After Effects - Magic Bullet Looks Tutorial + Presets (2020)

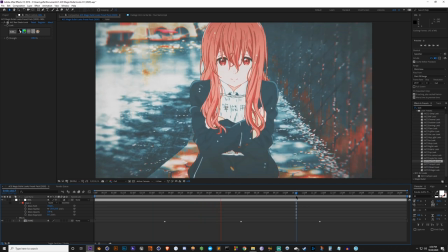so if you're okay with that you can just copy those settings and you're good to go or if you want to make changes
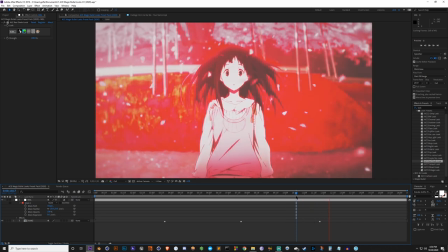to it and then based on the things that you're working on you can do that but yeah i guess we'll go and hop in and i'll show you what every
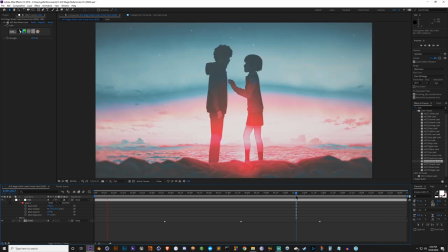single one of these looks look like and i'll i'll also cut the screen in half well not the screen but the adjustment layer
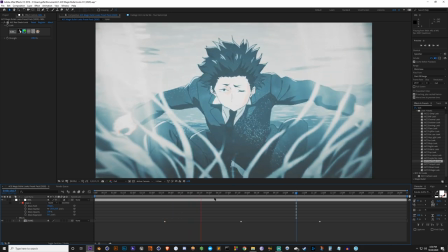in half so you can see kind of a before and after so let me go ahead and do that and i'll show you what each one of these look like
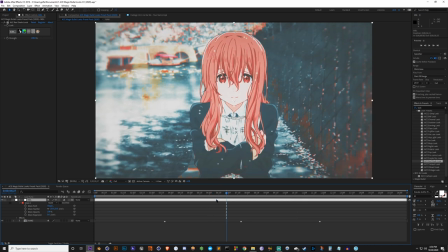all right so let me go ahead and create a mask i'm gonna press q
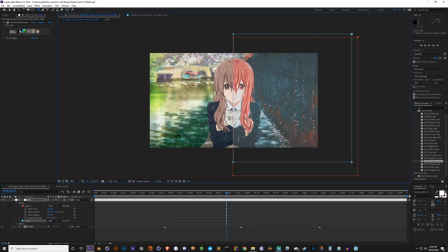and cut this in half I already did a mask I forgot I did that already all right so that's um let's turn this mask on add there we go go
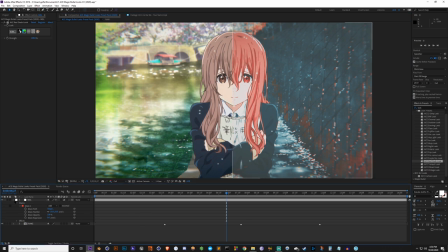back to fit okay so now let's go through
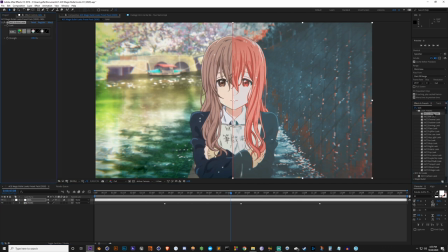the entire list all right so next we've got is this two strip look and we're going to put that on there you go and I'm gonna turn the mask settings
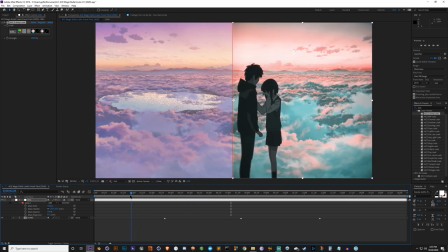on and off so we can see the entire clips with it with it on as well there's another it's sort of like um
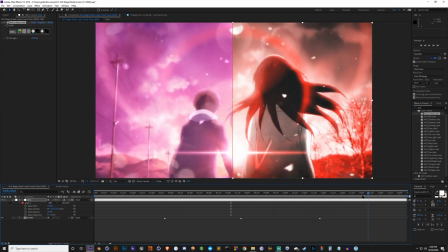changing everything to red scion colors that's pretty cool shot right there um
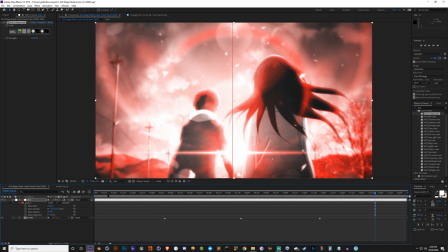let me turn this mask off real quick there you go so that's what it looks like not
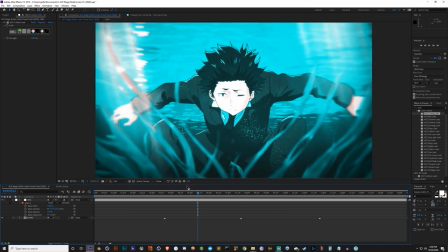too bad um next we've got the black and white look it's pretty self-explanatory
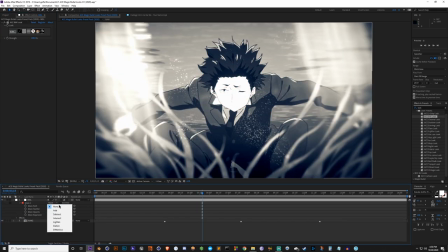Let me do a half and half. There you go.
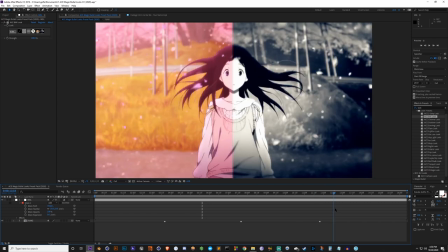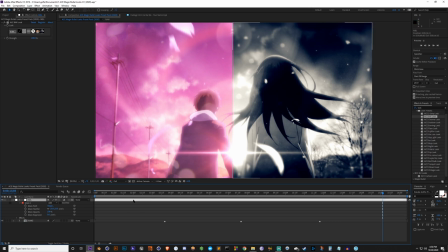All right. Next, we've got the Chroma look, which I think that's the one I used for my thumbnail. So you guys have probably already seen that.
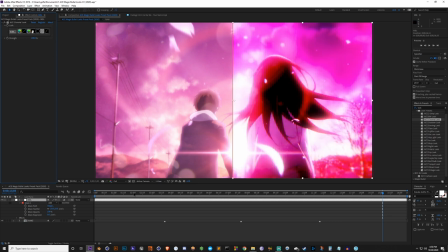Oh, I actually need to put both of them on. There we go. So this is Chroma look. Let me turn this off.
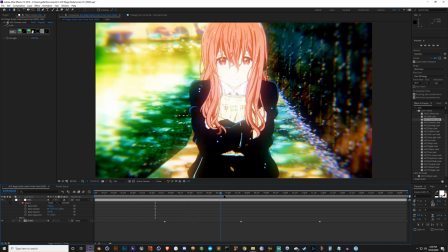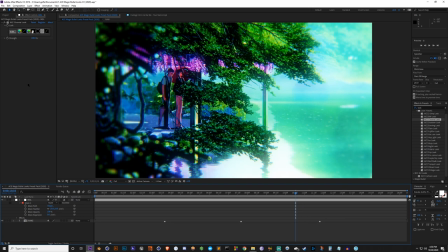Really, really bright and vibrant. And next, we've got the Duotone look.
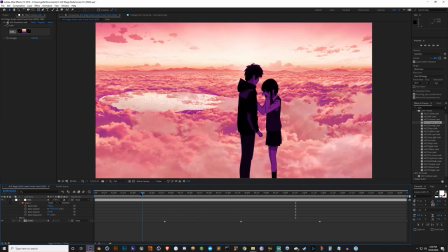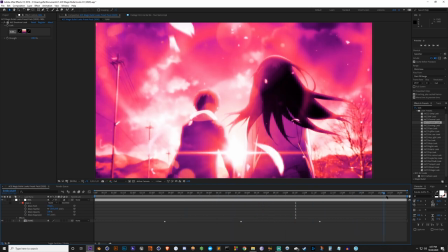think i was going for kind of like a sunset sort of look kind of
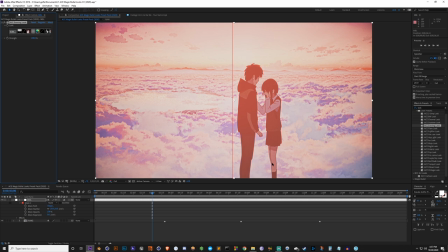next we've got the evening look let's put that on it
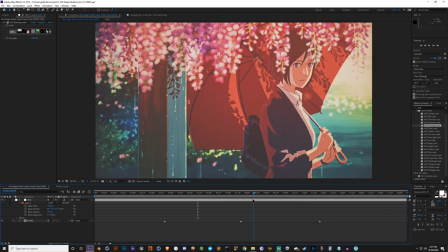looks really really balanced in this shot here this whole anime this whole anime was animated so well so i mean pretty much everything looks good
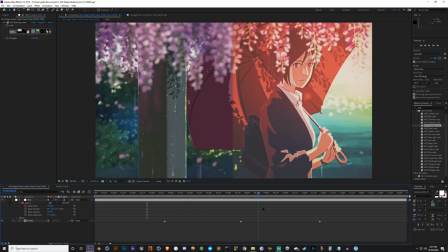it's a little before and after there you go okay and next we've got the flare look
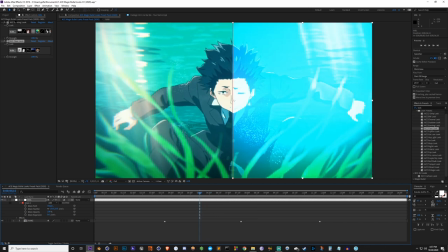and this one this one's really really hard to balance oops got two of them on um this
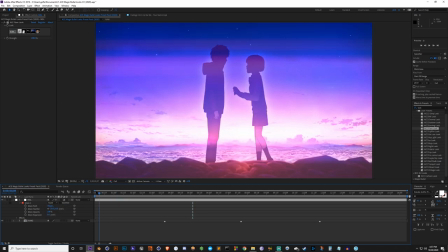one was really hard to balance because the flares only work well in certain scenes like it's so it's really
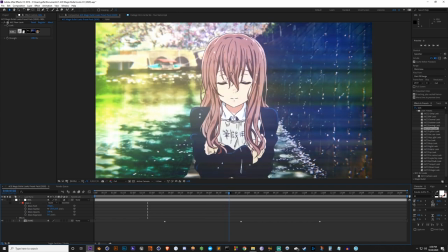strong on this one really strong but something like here i think it works really well and same thing here it's not bad but
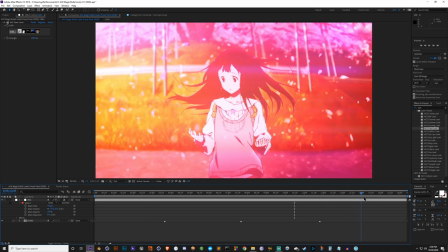yeah like i said depending on the scene you're working on you're gonna have to adjust these some of these settings if you want to use them correctly but But alright,
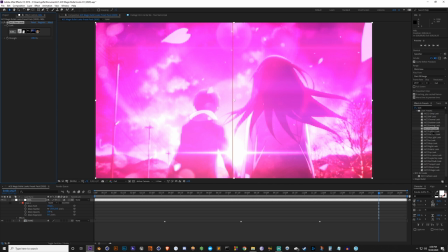so next is the Fujifilm. Fujifilm, I usually love working with Fujifilm.
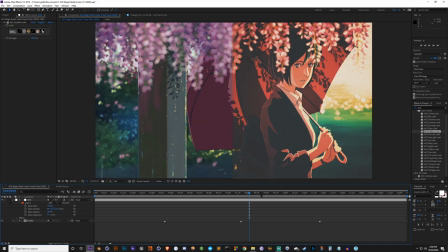It just looks so like, I don't know, vintage, I guess is the word.
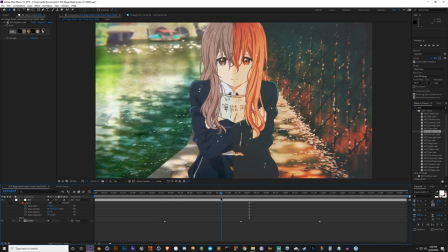I really like it. And I will note that with film,
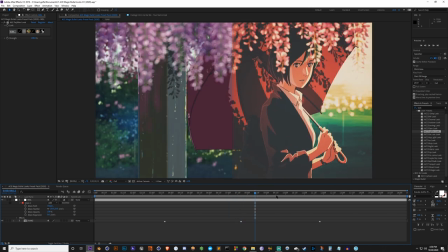film effects that are in the looks, they usually always have the grain setting turned on.
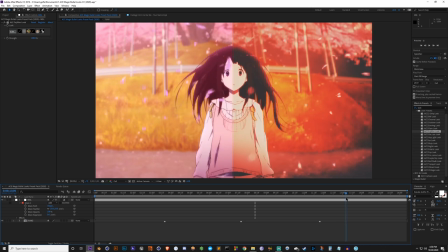And I'll usually turn that off because, uh,
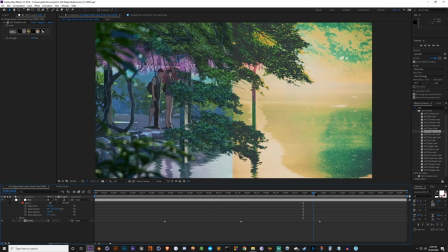it's kind of a long explanation, but basically most platforms that you upload to will not show grain correctly.
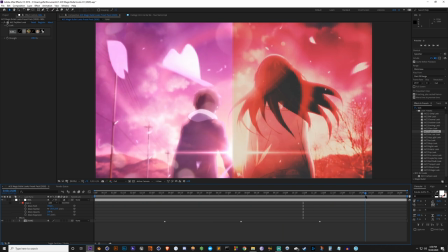So I just turned that off.
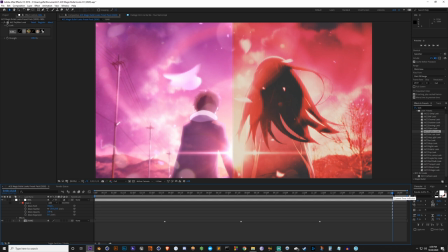But if it were up to me, like a project, project I was working on, I would have grain on because grain makes it look really professional and, um, yeah.
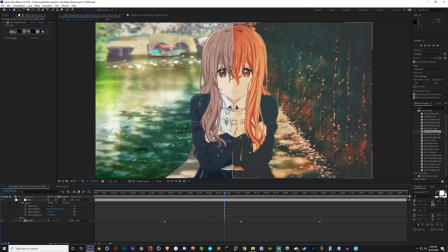Oh, some people call it noise, but yeah. Um, let me turn it off. I showed you with it full. There you go.
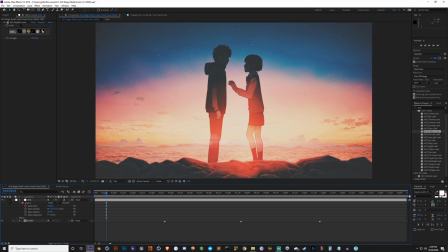Okay. it um next let's do the oh it's greenhouse look that's
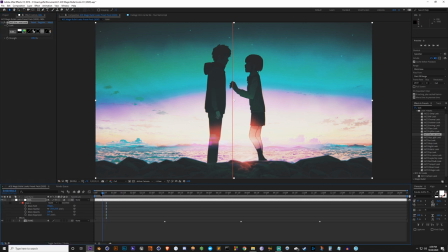what it's called greenhouse so this one's this one's decent i like i like how it looks on this scene okay
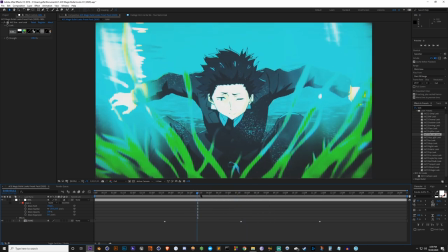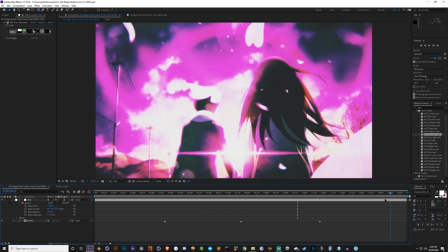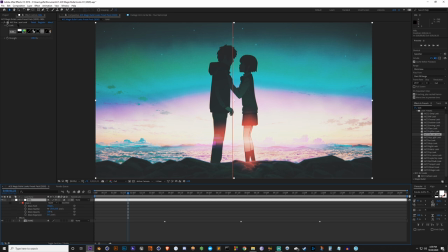and then next we've got the hyper bright which is exactly what it sounds like go ahead and put on hyper bright very very bright
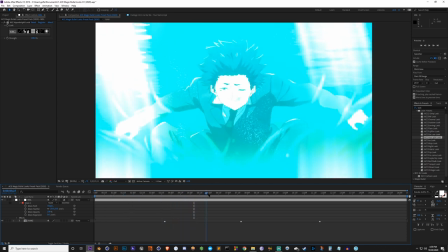i don't think it works well at all on this scene look at that yeah but this is this is the type of shot it's the type of look i
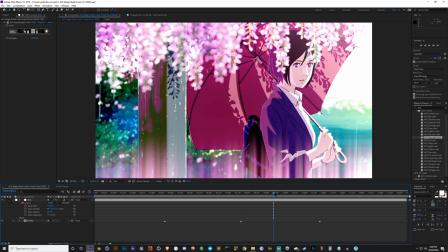would put on like a flashback type of thing or like you know certain specific moments i wouldn't put this over an entire video ever look how bright that is i mean it has this use case but that's completely up to you all right so next we've got the ice look oh i really
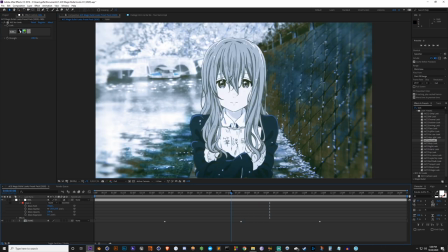like this one this one was fun to make um it makes it turns everything basically like blue and white and that's why i call the
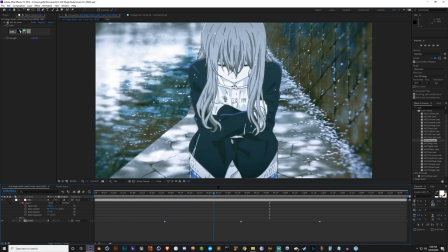ice everything looks really cool and and calm down and frosty It almost looks like it's winter time.
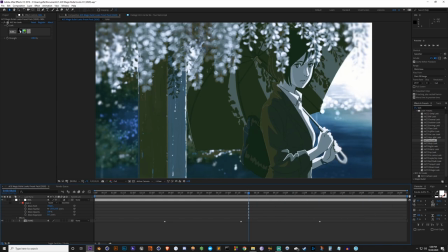Okay. Next, we have the Mojo look.
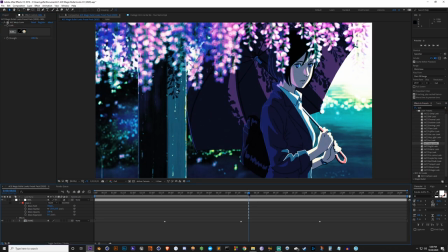And Mojo is probably one of my favorite things in Magic Bullet looks.
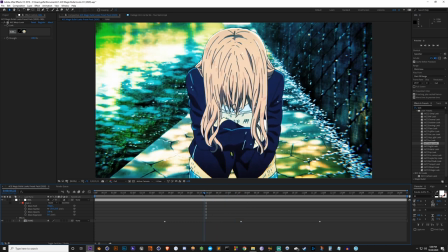And Mojo actually has its own standalone effect within Magic Bullet looks as well.
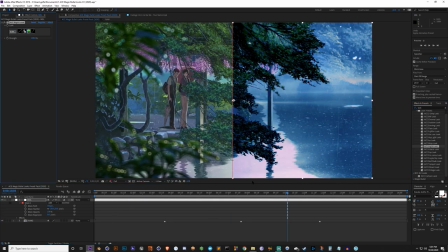Next, we've got the Knight look. We'll go ahead and put that on. And turn this off for now.
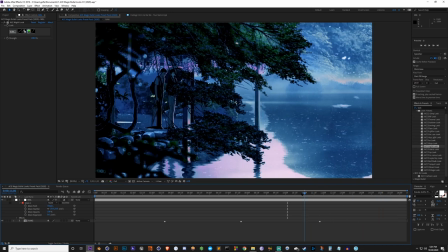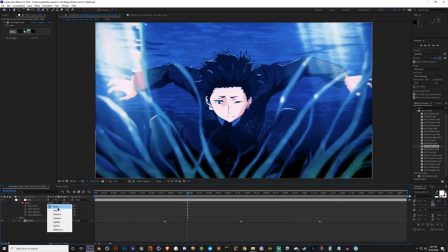There's that. Before and after.
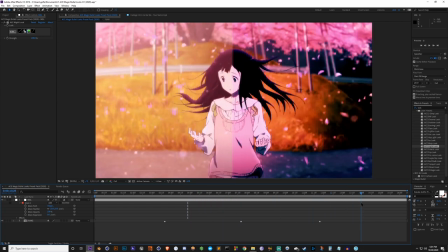The goal is to make it look like it's obviously nighttime, but I would usually add other things.
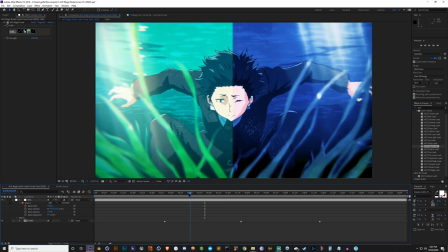But these presets are specifically only magic bullet looks. So if you want to add other things after that, that is completely up to you.
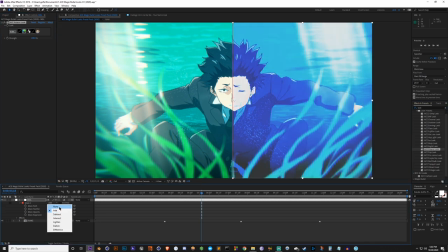Next, we've got Polaris look. Polaris is kind of similar to night look, but more bright.
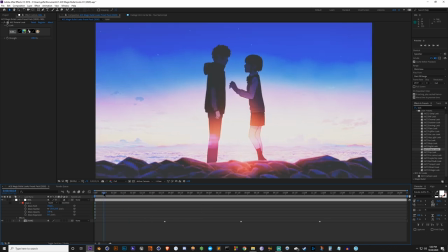Because Polaris, if you don't know, is the North Star.
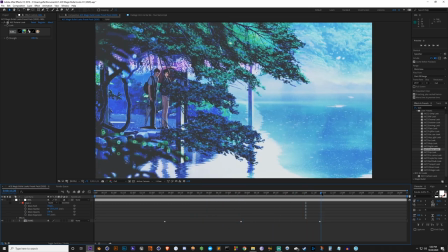so a lot of blues and deep
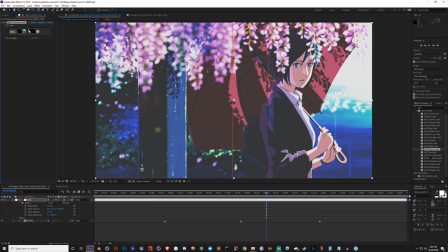blacks all right so next we've got the pop so pop is pretty pretty simple
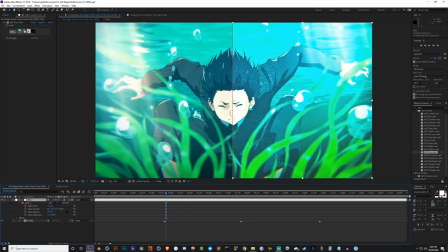um you know before and after and
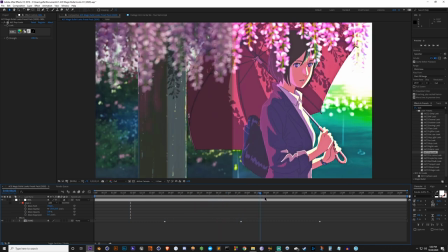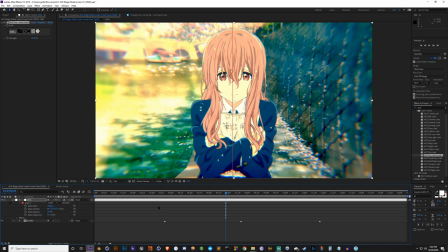next we've got the prolochrome look and um prolochrome this one's a little different because you can see it's distorting the the
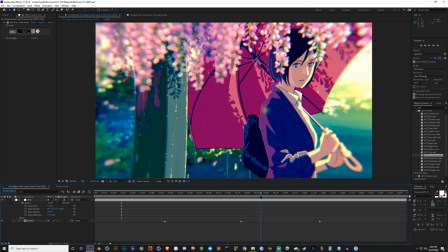film because I added some lens distortion in there and that was obviously intentional almost like a old Polaroid I don't know all
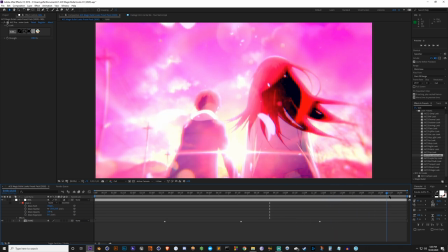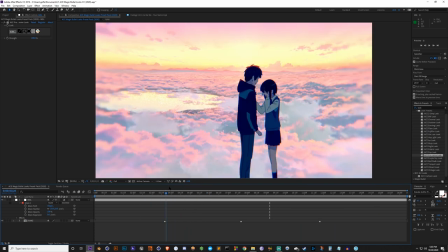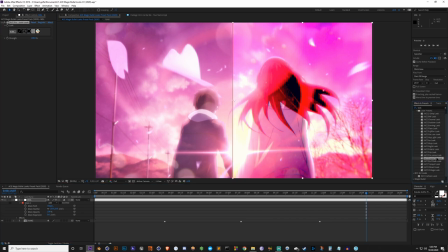right and the next we've got the purple sky look art
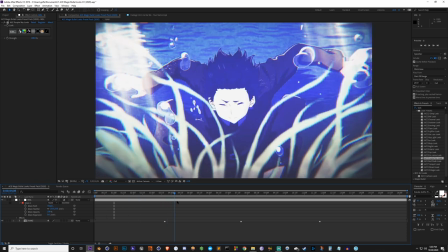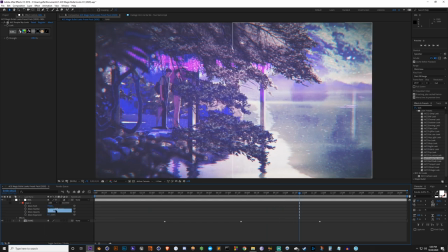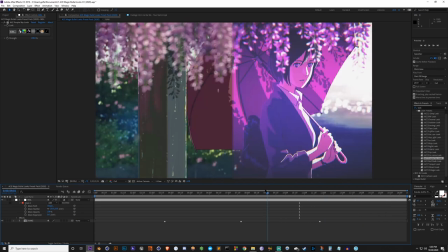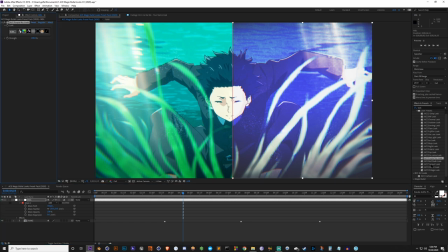and the next we've already done red date so I'm gonna skip that and let's go on to the tranquil look there's
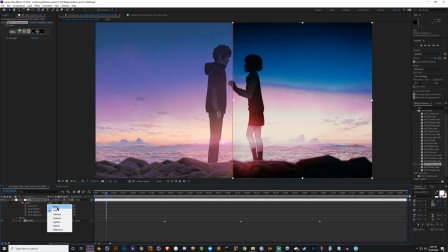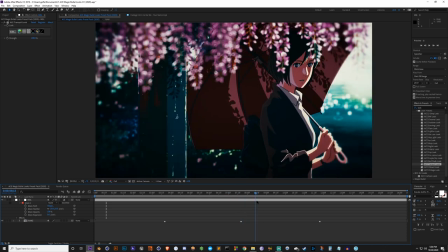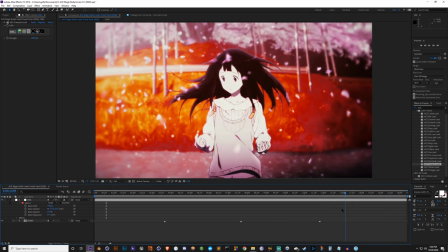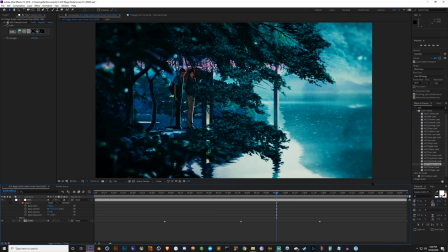that one and next we've got
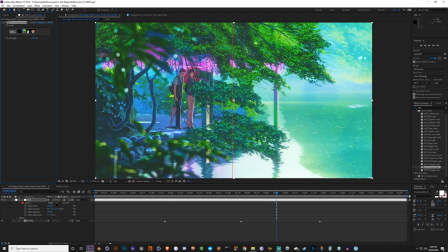vibrant there we go all